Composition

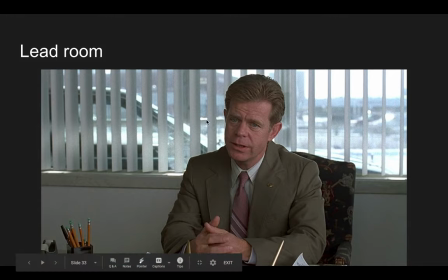Kind of imagine if you want to kind of 3D, there's enough space here for his eyes to travel.
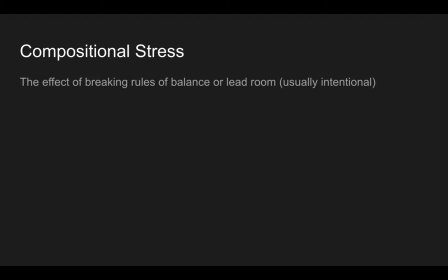Now what happens when you break that rule? When you don't give a character lead room, or let's say you don't have a balanced shot.
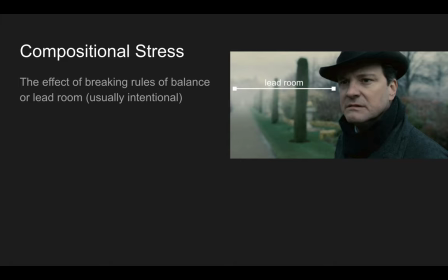Here is an example with sufficient lead room.
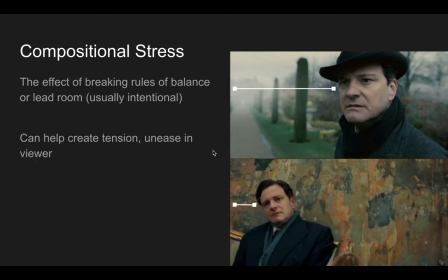This is a shot from the King's Speech, but here's another shot from the King's Speech that doesn't have lead room. Look what happens here. We've cut down our lead room on this character probably by 75%. Now, what happens when you do that?
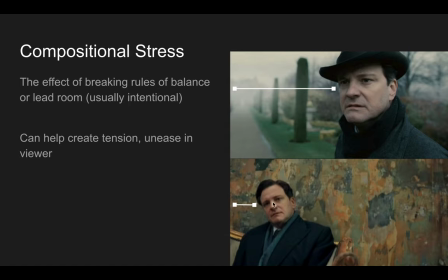This is the cinematographer telling us something about the character and their their maybe their emotional state okay this character in in terms of his visual spatial arrangement in the frame he looks he looks pinned
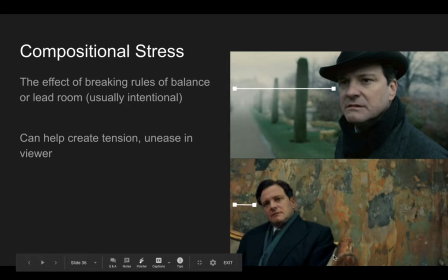right he's all the way on the edge of the couch here but he's also he's also pinned in by the edge of the frame he's he's boxed in this character feels trapped he feels like he can't go anywhere he feels stuck and he is in a sense because he's trapped by his own stutter or stammer.
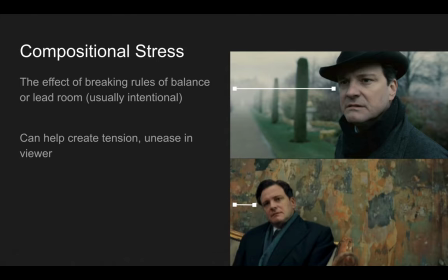And it's something he wants to change about himself. He doesn't feel in control and free, and he doesn't feel powerful. And that is conveyed visually through this lack of lead room.
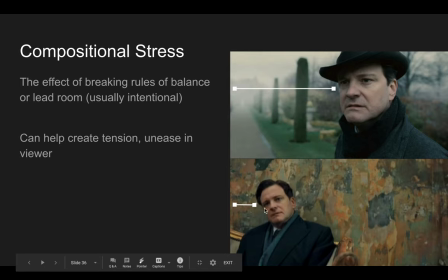And of course, the placement, his placement on the room. Now imagine this shot, but we move the character over here. So the edge of the couch, the edge of the sofa is here and he's got the rest of the sofa open and the rest of this space as eye room
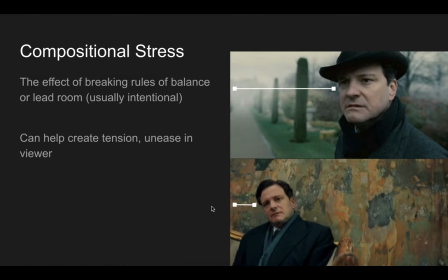imagine how that would change the tone of that shot it wouldn't make him feel as confined right and that would have a significantly different effect and it would actually clash with the the tone of the scene um
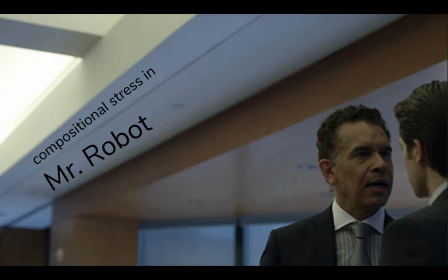this is a show that loves to use compositional stress and i i think um i think it probably overdoes it. Okay. I'm not going to talk too much about this, but you can see how compositional stress here is used in this USA show, Mr. Robot.
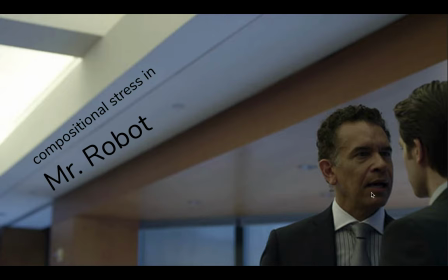Here are two characters having a conversation. Looks to be an intense conversation. They're very close together. And so it's got to be a pretty important topic, maybe a secretive one, maybe a personal one or intense one.
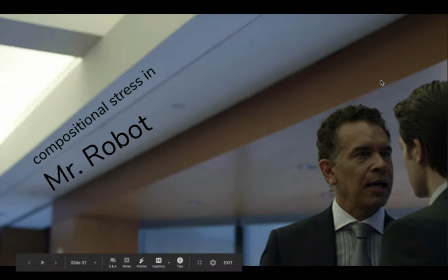Um, but the intensity of that conversation is heightened by the way that these characters are framed. Okay. Our, one of our characters here is, um, he is, is back. He's almost backed out of the frame altogether. Okay.
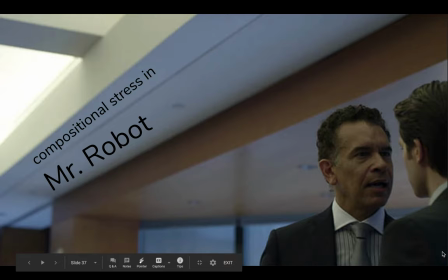So talk about a character who feels constrained, who feels pinned down, um, who feels stuck and trapped. This is a character who feels that way. There is nowhere for him to go. He's backed up against a wall here in the end of the frame, and this guy is blocking his way here.
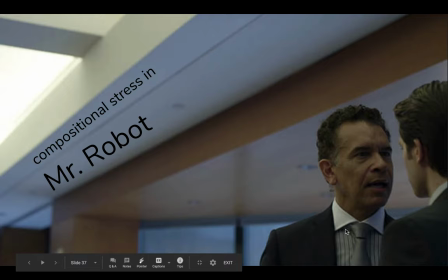There's all this negative space here. This is a stressful image because the scene is probably stressful.
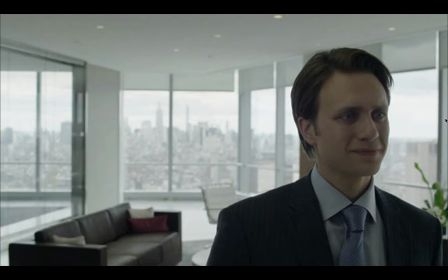Again, no lead room for his gaze. Not a pleasant not a pleasant image to
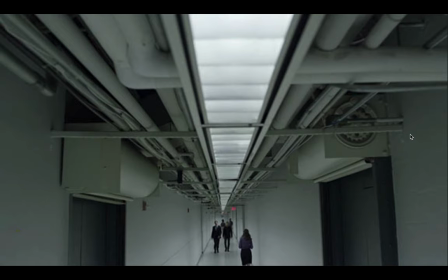go along with a scene that's probably tense as well okay
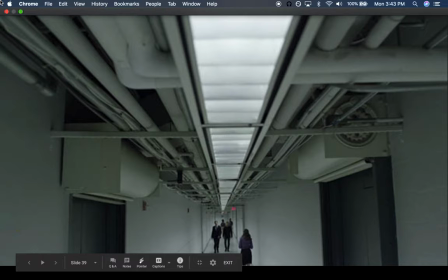now in any other in any other show I'd say this is probably a pretty bad shot typically
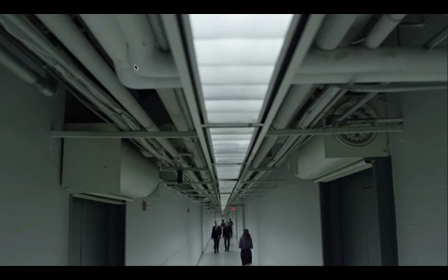if you're going to frame characters walking up and down a hallway you're gonna you're gonna place them at least in the center of that or you might place them a little higher up to give us a sense of that walk But what we've got here is almost the opposite. And this is a this is a kind of a disorienting image It's almost like it's been turned upside down.
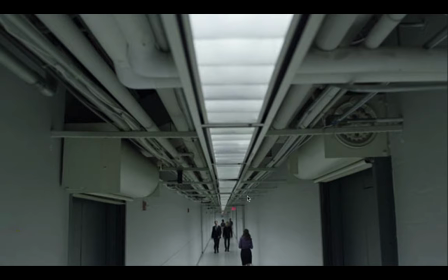Okay We would expect to see this much of the floor and not this much of the ceiling Okay, so this is this is a very deliberate move that the cinematographer is doing here.
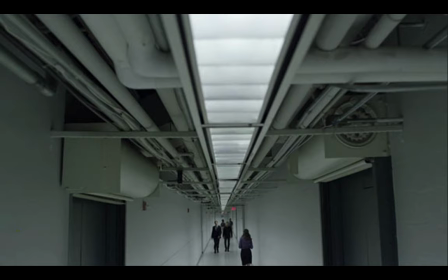He wants us to feel a little bit disoriented and uneasy, okay, this shot is refusing to be pleasant. It's refusing to follow the rules of a visually pleasing image.
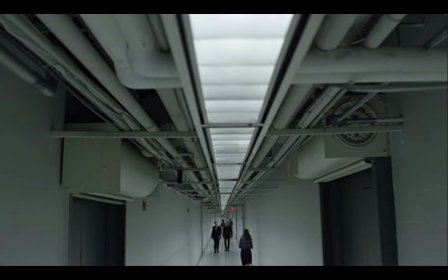And when it breaks that rule, it's doing so on purpose to make us feel displeased.
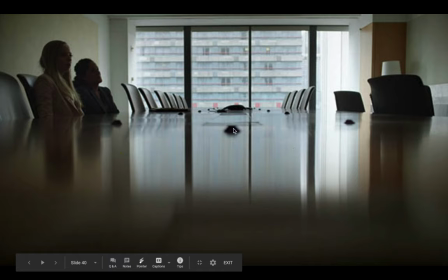Okay. Here's kind of the opposite here. We would never expect this kind of perspective on a conference table. Sorry. we would never expect to see our characters push so far to the
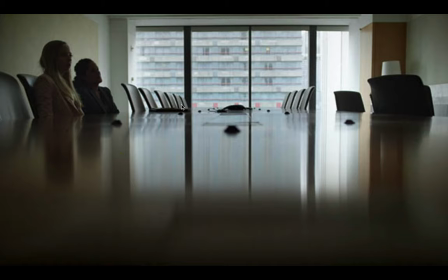upper left they're boxed in by the table and by the frame up here, they're almost pushed out of the edge altogether this suggests a kind of feeling of being trapped being confined again kind of a visually disturbing and unpleasant image
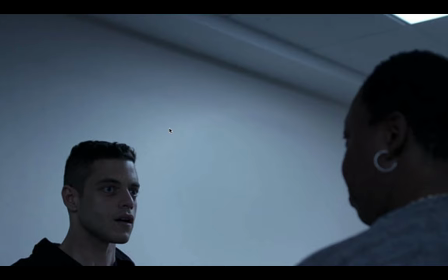this breaks another rule that we haven't talked about that's the rule of headroom typically when you frame a character especially characters talking you'll give them you won't give them this much room above their heads okay um and this is a strange angle oftentimes when you have when you film two characters talking
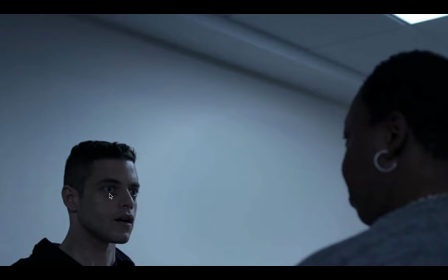um it will be a little bit more even with both of them okay um what what this is doing this is forcing a character on the right to be looking down at our character here played by rami malik and he's looking up, but the camera could adjust this a little bit. Maybe don't do such a low angle,
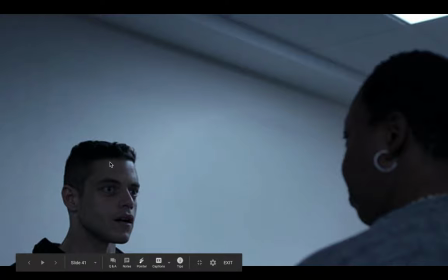which would help bring Malik's head up just a little bit and give him a little less headroom, but this is really pushing him down into the left and giving us a lot of negative space up here,
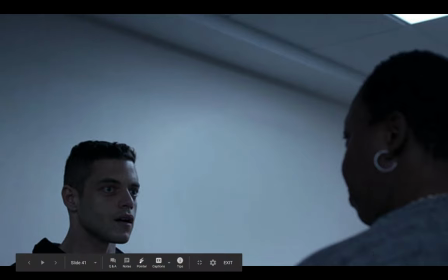which is a weird place to have negative space. So another shot that breaks the rules intentionally.
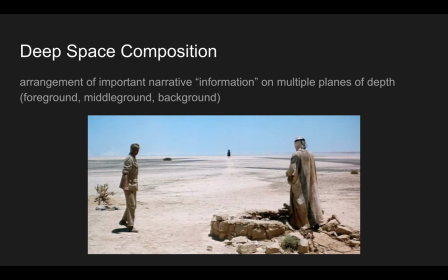Okay, the last term I want to talk about with you guys on this video is another really important one. This is called deep space composition. Now, the term deep space refers here to the relationship between the foreground. So what's in the front, the very front, kind of think closest to the camera.
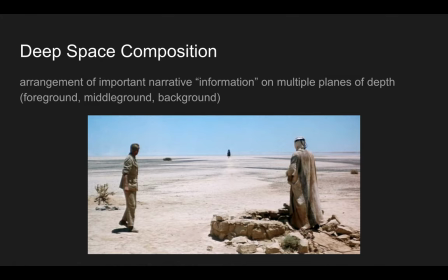What's in the middle ground, a little further away, and what's in the background, okay, furthest away from the camera. A shot that uses deep space composition is what it's doing is it's kind of giving us different bits of information
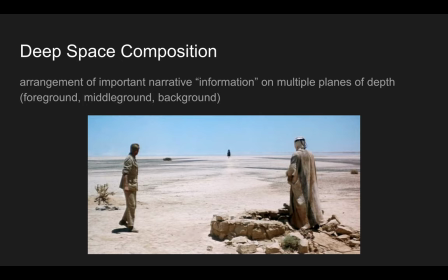within almost using a single frame to tell us a story. Okay. And so here's what I mean by this. In this image, in this shot, we've got two characters in the foreground who are at a well. Okay. And what they're doing, actually, in context, they're stealing water from this well.
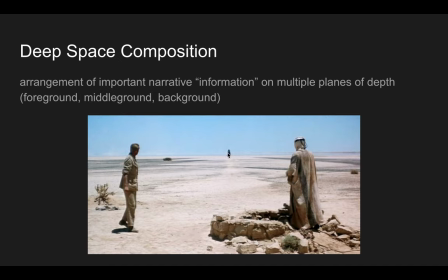In the background, we've got this character riding towards them, right in the center. And he's riding towards them. And the fact that he's in the center of this shot is also telling us
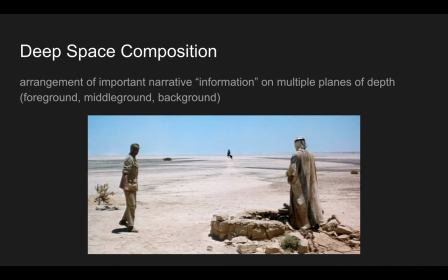something about the power that he has in this scene and in relation to these two guys. This is his well and he's pretty upset that there are two people who are taking his water. So he's coming at them head-on Okay, not from the side not trying to sneak up with them. He's coming at them directly. He's not trying to hide Okay
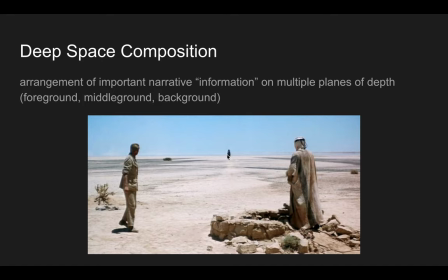And so that that idea is all being communicated through what we call deep space composition It's about the relationship between the foreground the elements in the foreground This is information, two guys at a well, and the information in the background, guy writing straight at them, dead center, okay?
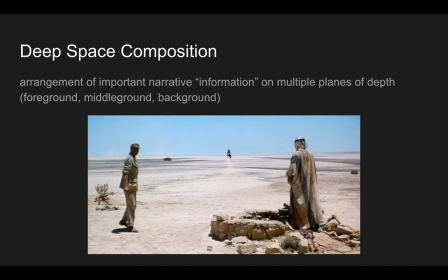This may not end well. This is going to be a moment of conflict, okay?